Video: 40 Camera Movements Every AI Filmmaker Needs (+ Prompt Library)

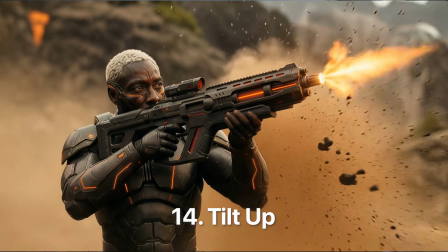(8:12)
The camera tilts upward from the subject's feet to their face, revealing the character and showing presence.
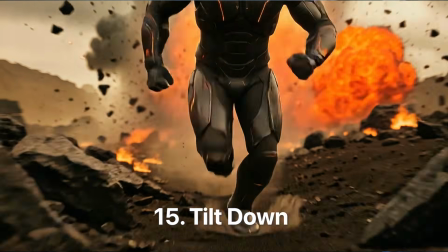(8:17)
You also have the tilt down, which is the opposite. The camera tilts down from the face to the feet. And then you have a creative one, which is the worm's eye tracking.
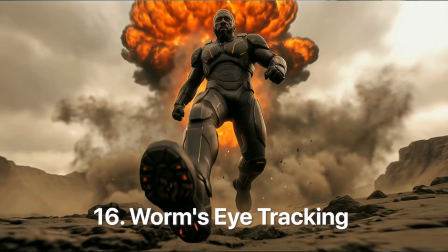(8:24)
The camera is at ground level, looking up, following the subject. In this case, the character looks massive, powerful, intimidating. It's like as if we are a tiny creature looking at something big. Then let's go to category 4, lateral movements. Here the principle is to create a companionship with the character, moving with him, not watching from a distance or intimacy, but with it.
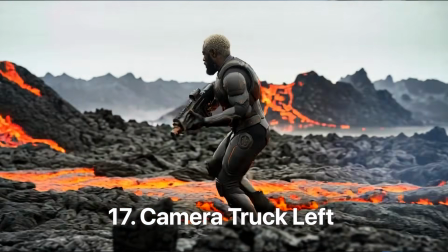(8:43)
So the first one is a camera track left. The camera will just slide laterally on the left side, revealing an environment or a character.
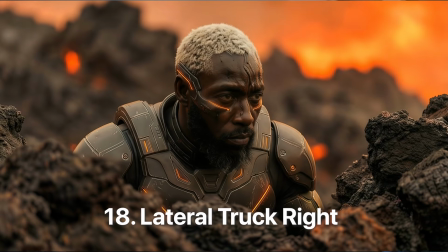(8:49)
It's nice because it's kind of like elegant, smooth, and cinematic. Obviously, they have the opposite on the right side, which is called the lateral track right, but this is where lateral movements get powerful.
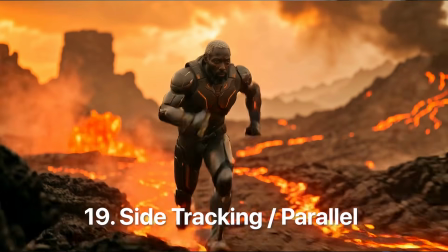(8:58)
You have the side tracking, also called parallel. So the subject is walking and the camera is following them at the same speed, showing their profile.
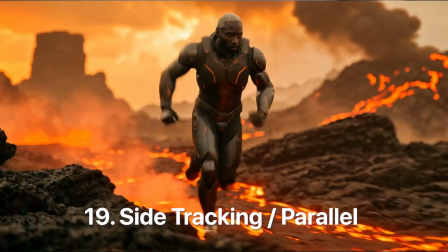(9:05)
So this is walking with your character, not ahead of them, not before them, with them. Then category 5, lens and focus. Here the principle is what you focus on is the important thing that you need to pay attention to.
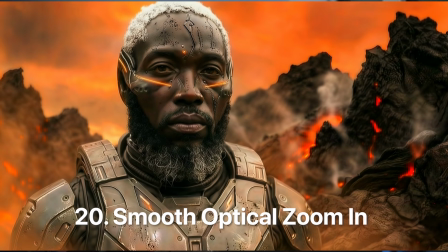(9:15)
The first one is smooth optical zoom in. The lens zooms slowly toward the subject. It's a bit similar to a dolly shot, but here the camera isn't moving, it's just the lens. It's less intimate than a dolly, but still effective if you want to build tension, for example. Now, if you reverse it, you have the smooth optical zoom out. Here the lens is going to zoom out slowly from the subject, again creating distance, for example. And now let's make it aggressive with the snap zoom, which is also called the crash zoom. And as you can see, it's a rapid zoom toward the subject. It's often used for dramatic tension or if you want to make a joke, for example.
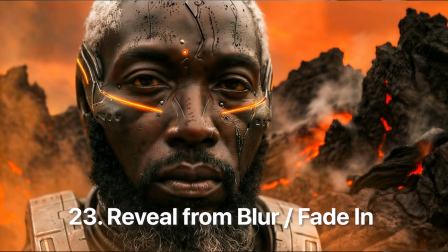(9:43)
Then you have reveal from blur, also called the fade in. So the video starts completely out of focus and gets slowly into a sharp focus.
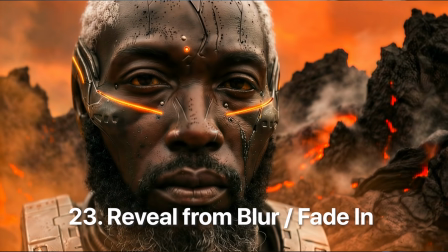(9:49)
It's kind of an equivalent, if you want, of opening your eyes and the character kind of like getting into consciousness.
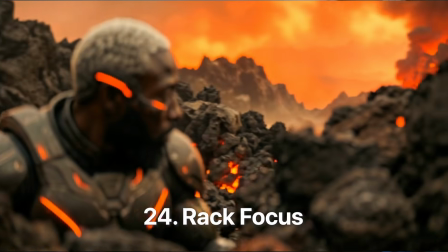(9:54)
Now here's an interesting one, which is called the rack focus. The subject starts sharp focus while the background is blurry.
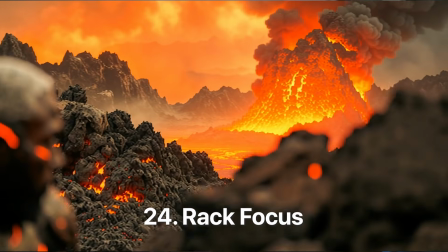(10:00)
And then the focus shifts while the subjects become blurry and the background becomes sharp. It's kind of like revealing what the character sees if you want. And then category 6, advanced and creative movements. These are your epic movements, your dynamic actions, the wow shots if you want.
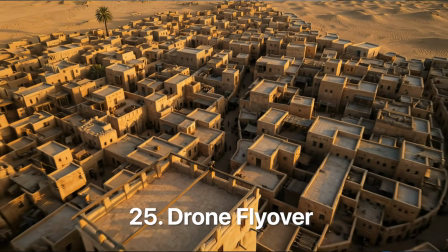(10:12)
The first one is a drone flyover. It's a high altitude flight over the landscape. It establishes the environment, the mountains, the desert, whatever, the city.
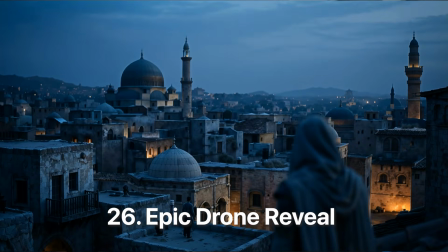(10:20)
Then you have the epic drone reveal, which is a pedestal movement combined with a tilt, and it reveals the landscape dramatically.
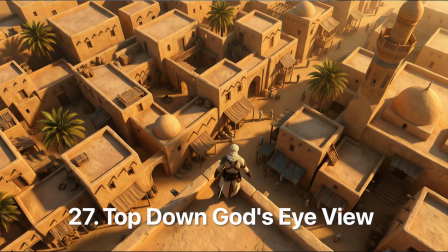(10:26)
Then the top-down God eyes view, so the camera is positioned directly overhead, pointing straight down. So it's a bit of an objective view. You're looking at the subject like they are on a map, and it's often used to do kind of a transition, if you will.
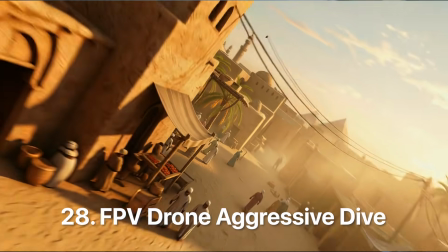(10:37)
Then you have the FPV drone aggressive dive. This is a fast descent towards your target, and I love this one because it's kind of like a godlike movement.
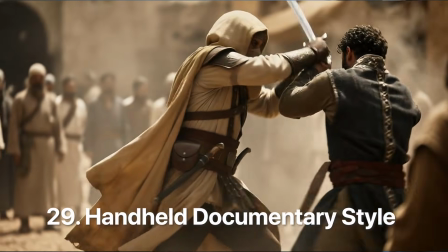(10:44)
Then you have the handheld dynamic style. So the camera has natural shake and movement, like someone is holding it, if you will.
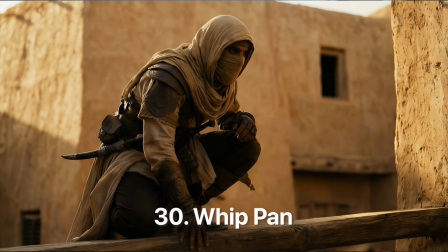(10:49)
You can use this for action or for raw moments. Then you have the whip pan. The camera whipped violently to the side with extreme motion blur.
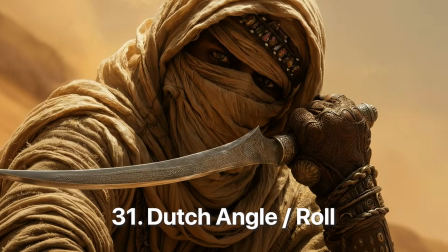(10:56)
Again, this is perfect for like quick transitions. You also have the Dutch angle, where the camera is tilt. You can use that for like violent shots or psychological moments, or like when something is kind of like a bit wrong.
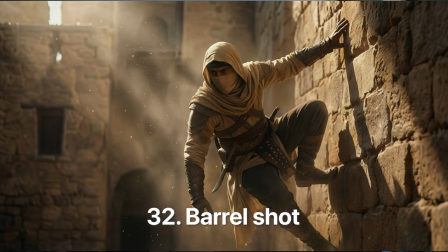(11:06)
Again, this one is quite powerful, so don't overuse it. Then you have the barrel shot, where the camera is going to rotate 360 degrees on its forward axis while moving.
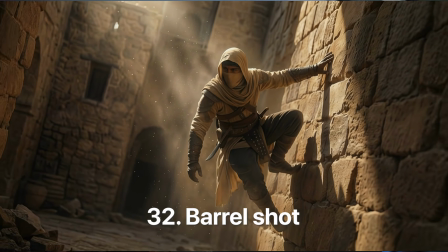(11:13)
It's for high octane action, aerial sequences, or for maximum dynamism. Then you have the vortex inception shot.
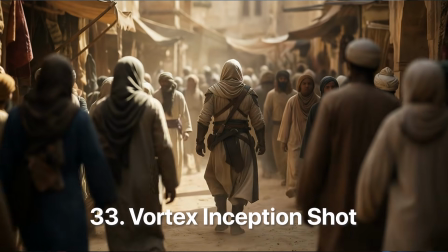(11:19)
So the camera spins while the environment wraps around it and kind of like creates a spiral. So it's kind of like as if you are in a dream, or you can create psychological tension with it.
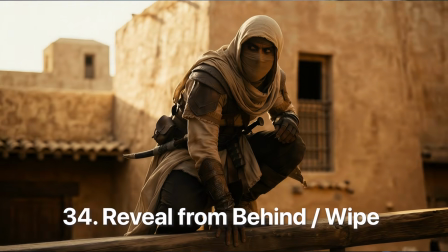(11:27)
Then you have the reveal from behind. The camera starts blocked from the foreground object, for example, and slides laterally to just reveal a subject.
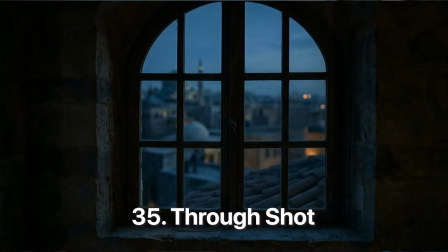(11:33)
It's a classic reveal technique, which I love because it's really cinematic and smooth. Then you have the through shot. I love this one because the camera goes through a door or a window, for example, revealing the subject.
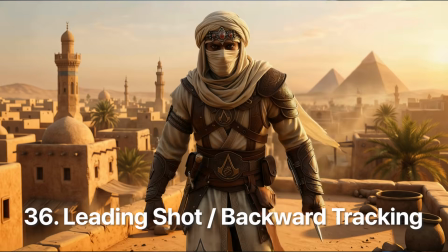(11:42)
Then you have the leading shot, which is also called the backward tracking. The subject is simply walking toward the camera and the camera moves backward at the same speed.
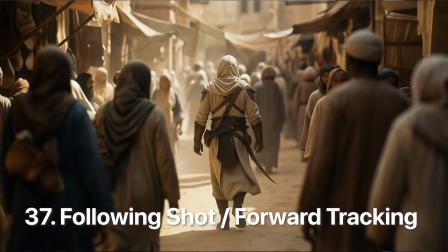(11:49)
Then the following shot, which is also called a tracking shot, by the way. So the subjects walk away as the camera is following them.
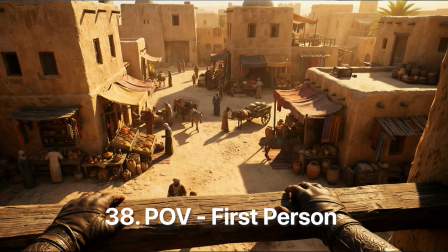(11:54)
Then you have the POV, simply the first person view. Now you are the character, so it's like maximum emotion with the viewer.
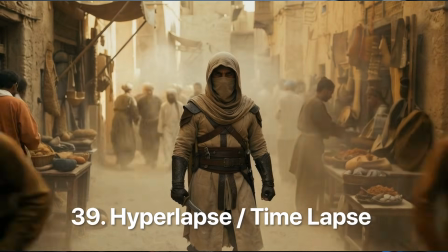(12:00)
Then you have the time manipulation, for example, the hyperlapse, also called the time lapse. So the camera can be moving or not, and the time is sped up.
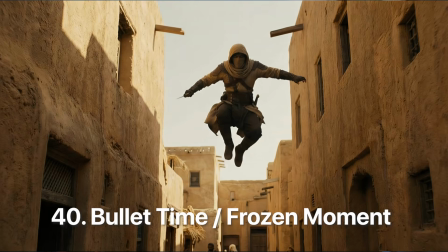(12:07)
So this is perfect if you want to compress a journey or if you want to see the passage of time. And then you have the bullet time, also called the matrix effect or the frozen movement. So the time slows dramatically while the camera is slowly moving. Again, this is for critical movement or like action scenes. Alright, so now that you have the 40 movements, which one do you choose?